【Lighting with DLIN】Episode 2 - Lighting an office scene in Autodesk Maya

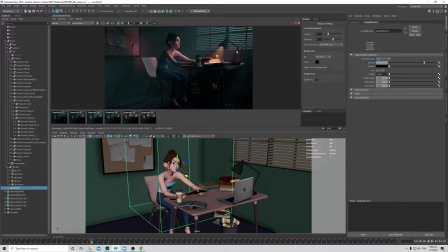[20:49]
So now these are the basic light source that we already planned out beforehand, and it looks like it's giving me some nice mood to the scene. But what else can we do to go further than this?
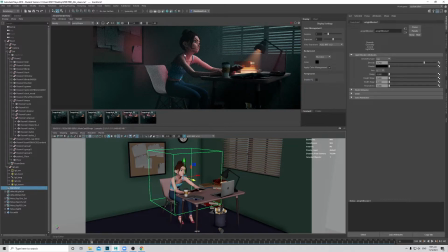[21:04]
Okay, so say I want to add a rim here onto the character to separate her from the background a bit more, and we cannot fake a light source from the back because it will be very artificial if we just add a rim here and there's no motivation to the light source.
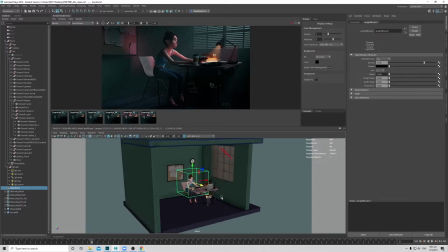[21:19]
So what I can think of at the moment with this setting is okay,
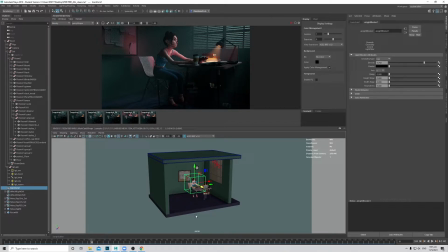[21:25]
I will create a fake so imagine there's a door in front here and the door is partially open and there's a light that leaks in that hits the wall behind her. Okay, so let's just try that first, see if it works. So I'll create area light, so this will be my door light.
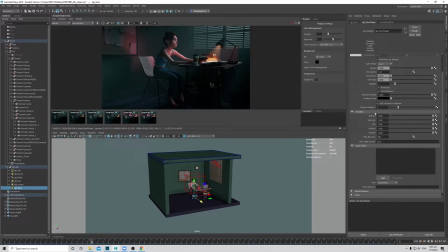[21:47]
Okay, then I'll create an AOV, a door. Then of course go into the light. Okay, increase the exposure. Let's just try a 10 first.
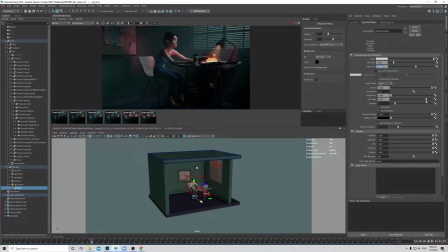[22:01]
Then okay, we want to soften the edge so that it does not give us a very harsh light. And then okay, I'll move out my lights, make it bigger. Okay, maybe I just make it something like that to pretend like it's a door shape.
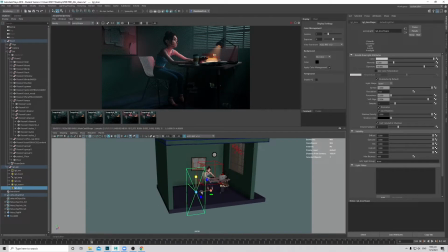[22:21]
Okay, then it's maybe just a bit smaller as well, angled a bit. Okay, so basically I want this light to hit probably
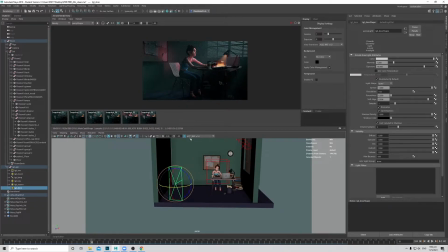[22:34]
um, the back of her, the back wall, and then I can use that as a motivation to drive a rim behind her. So let's try this. Okay, create an AOV for that door light as well.
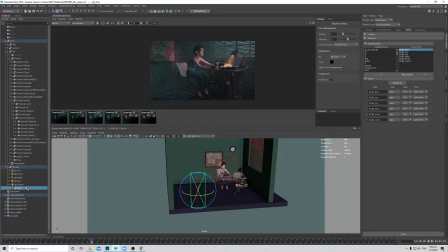[22:49]
Okay, to test render. Okay, so remember to turn off the volume if you don't want this light to be affected.
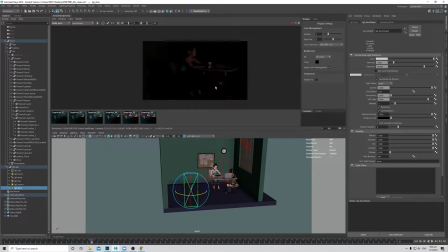[22:57]
Okay, go to that AOV. Okay, so it's hitting the character instead of the background, which is not what we want. So first, let's reduce the spread as well, and let's rotate.
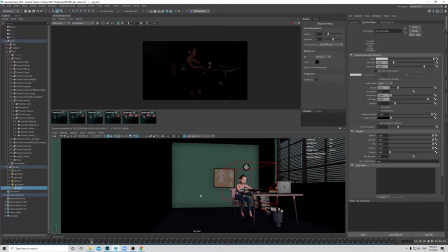[23:11]
Let's look through this selected light and then rotate it a bit more to the left, so it hits the wall. Okay, cool. Then we want to reduce the spread further so it does not hit the character.
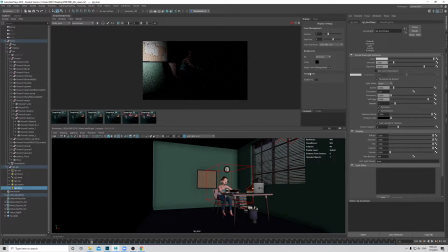[23:26]
Okay, so say something like that. But the light source is very big.
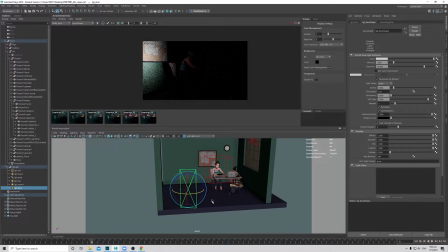[23:29]
It does not feels like a door that's open, and then so I will just make the light source slightly smaller. See what it gives us. Okay, rotate inwards a bit more. Too much.
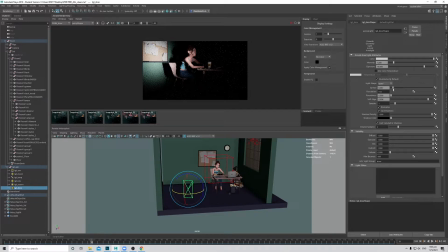[23:51]
Okay, then okay, we can probably reduce the spread even a bit further, soften the edge, and maybe we want to round a bit of that light.
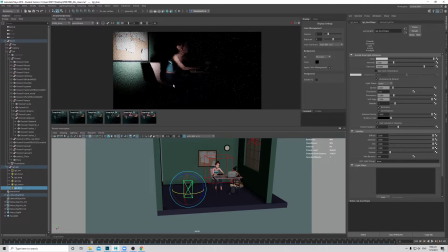[24:02]
Okay, just try. Still feels very circlish. Doesn't look nice, so I will make the light a bit longer. Okay, not bad. I'll angle down a little bit. Okay, maybe too much.
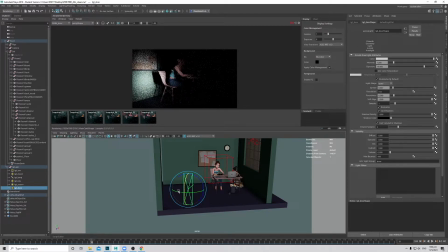[24:19]
Okay, not too bad. Let me just make it slightly thinner as well, and I probably want to reduce the roundness that it's giving onto my light. Okay, reduce a bit of the softening. Okay, probably the light source is too big now.
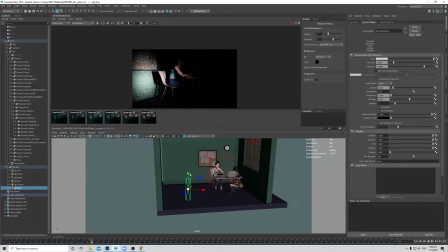Okay, so basically it's just creatively faking motivation behind your character. So now it's probably hitting too much on